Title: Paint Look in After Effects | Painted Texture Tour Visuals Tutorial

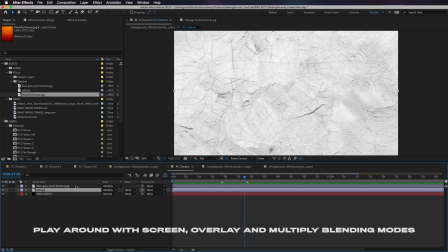Now I've put them all into one layer here, layered them on top of white, just so that now when I go into the next comp, the black is the only thing that shows through if i use multiply and i've backed that off a little bit to not make it too overpowering i've also
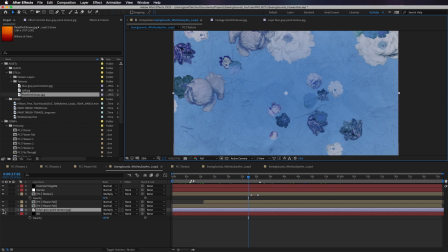layered that paint texture onto the background again just to really sell that look but if you look without the texture on top without these cracks on top it doesn't quite
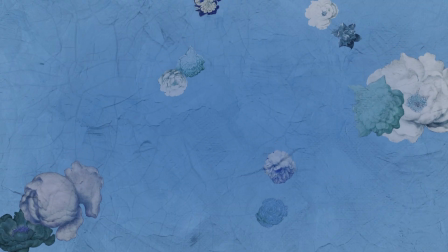blend everything together you really want to try and shove everything into kind of a 2d looking layer so the more you can put
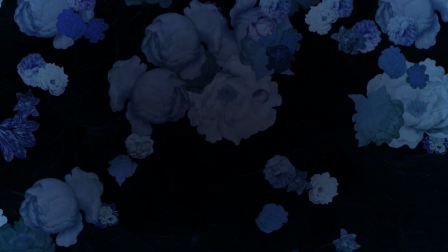stuff on the very top of the layer the the better it is when you want to make something 3d you put
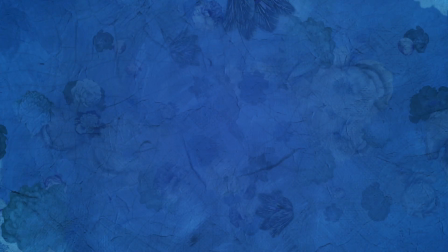things in between the layers that are going to differentiate them So that's really as basic as it gets in this case,
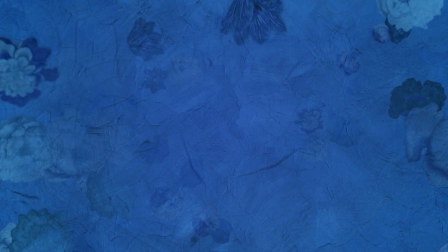I've used real photos of paintings, I've used real photos of paint textures, and from there it just becomes being creative.
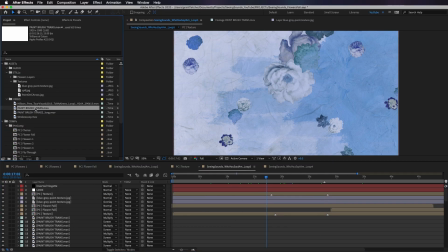Another loop I have here has a paintbrush transition in it, and I've got two of those.
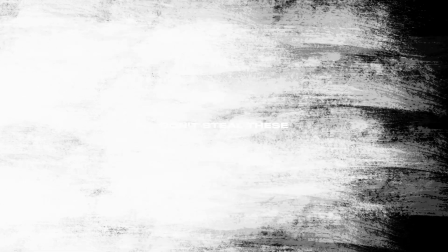I bought them, you know, way back when, but they're really useful, and these ones in particular look quite good. but you can get some that look pretty trash.
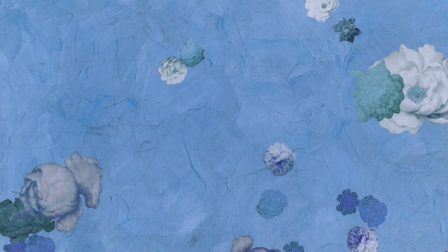So they're really useful for transitions on and off and also just in this case, it just wipes across the screen.
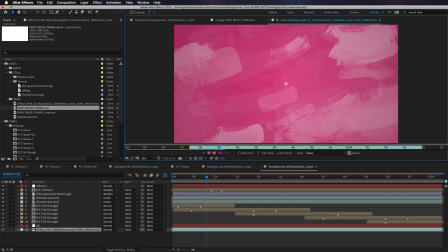In here, this is kind of more of a fly through the screen, but I've got a layer here that is literally paint strokes flying towards the camera.
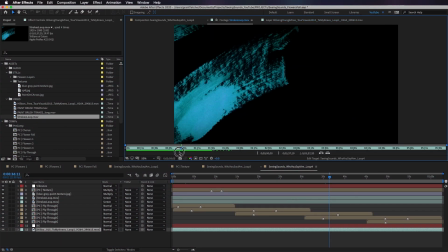And I made that by taking photos of paint strokes that I painted on a piece of paper and then just literally took photos
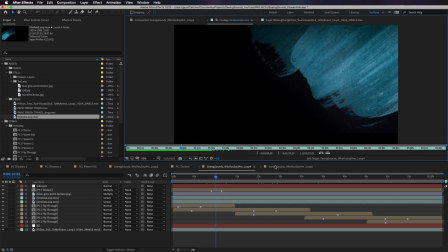with my iPhone and brought them into the computer. and then I can take a texture like that that I've made myself and overlay it on top of something else to
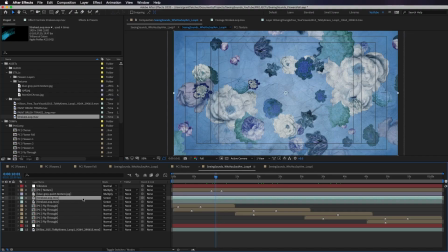make it look a little bit more frantic, which there is that strokes loop on top here.
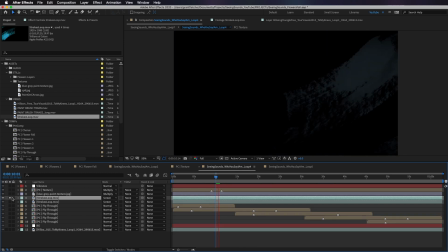If I just solo that, you can see it's kind of opaque in there, but it's there. I've got it twice.
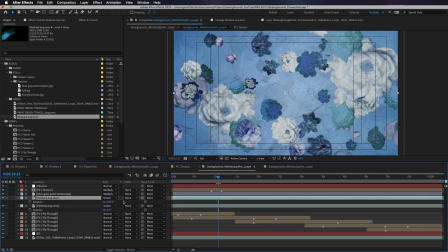Once I've probably rotated it or something. Yeah, there you go. So like they're not exactly on top of each other. They're probably also out of time just to make it look a little bit more layered. In the background of this fly-through is that actual fly-through that I showed you before, just in a blue color,
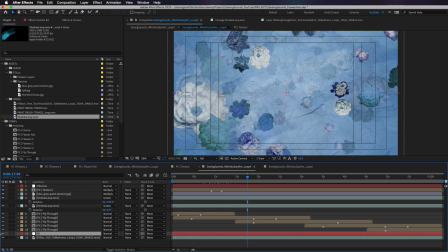so that's kind of showing through there really subtly because this background is covering most of that up. 80% there, the background has a little gradient ramp.
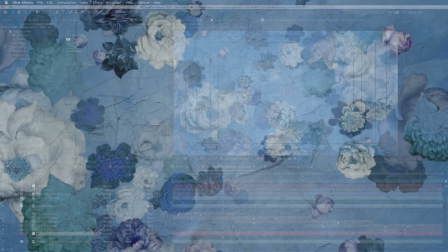So then you can start to layer up your paint textures that are stills, turn some paint textures into video loops,
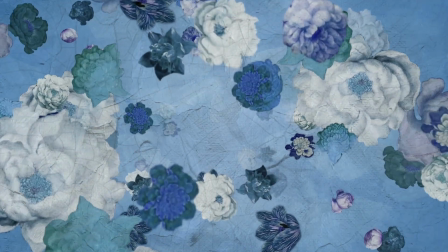either by exporting them beforehand or doing them in pre-comps, and you can start to really control this paint look.
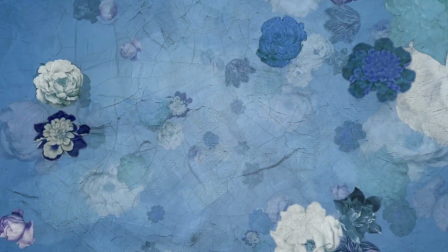so lots of different ways of doing it I made lots of loops in this pack I hope you enjoyed the walkthrough of this project I
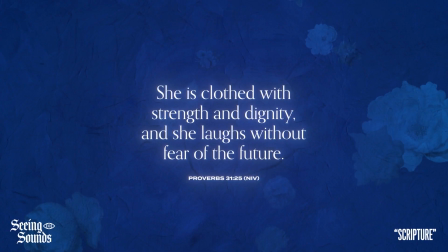will hopefully be doing more of these if you want to buy the final loops for this it's available at seeingsoundsvisuals.com it's a part of a new Mother's
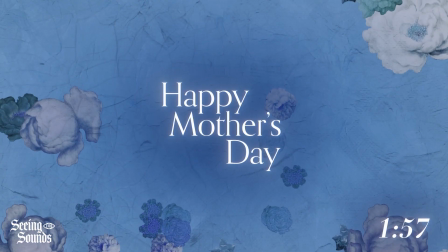Day loop pack if you're watching this before Mother's Day it's a part of the Who You Say I Am pack and it's also a part of the
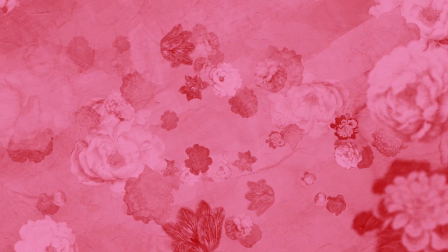Ultimate Loop Pack where you can buy every loop on that site in one tiny little package thanks so much for watching guys hopefully i'm going to
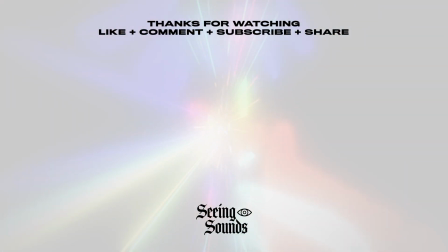get better at these if there's anything you want to see give me a heads up in the comments below. Peace.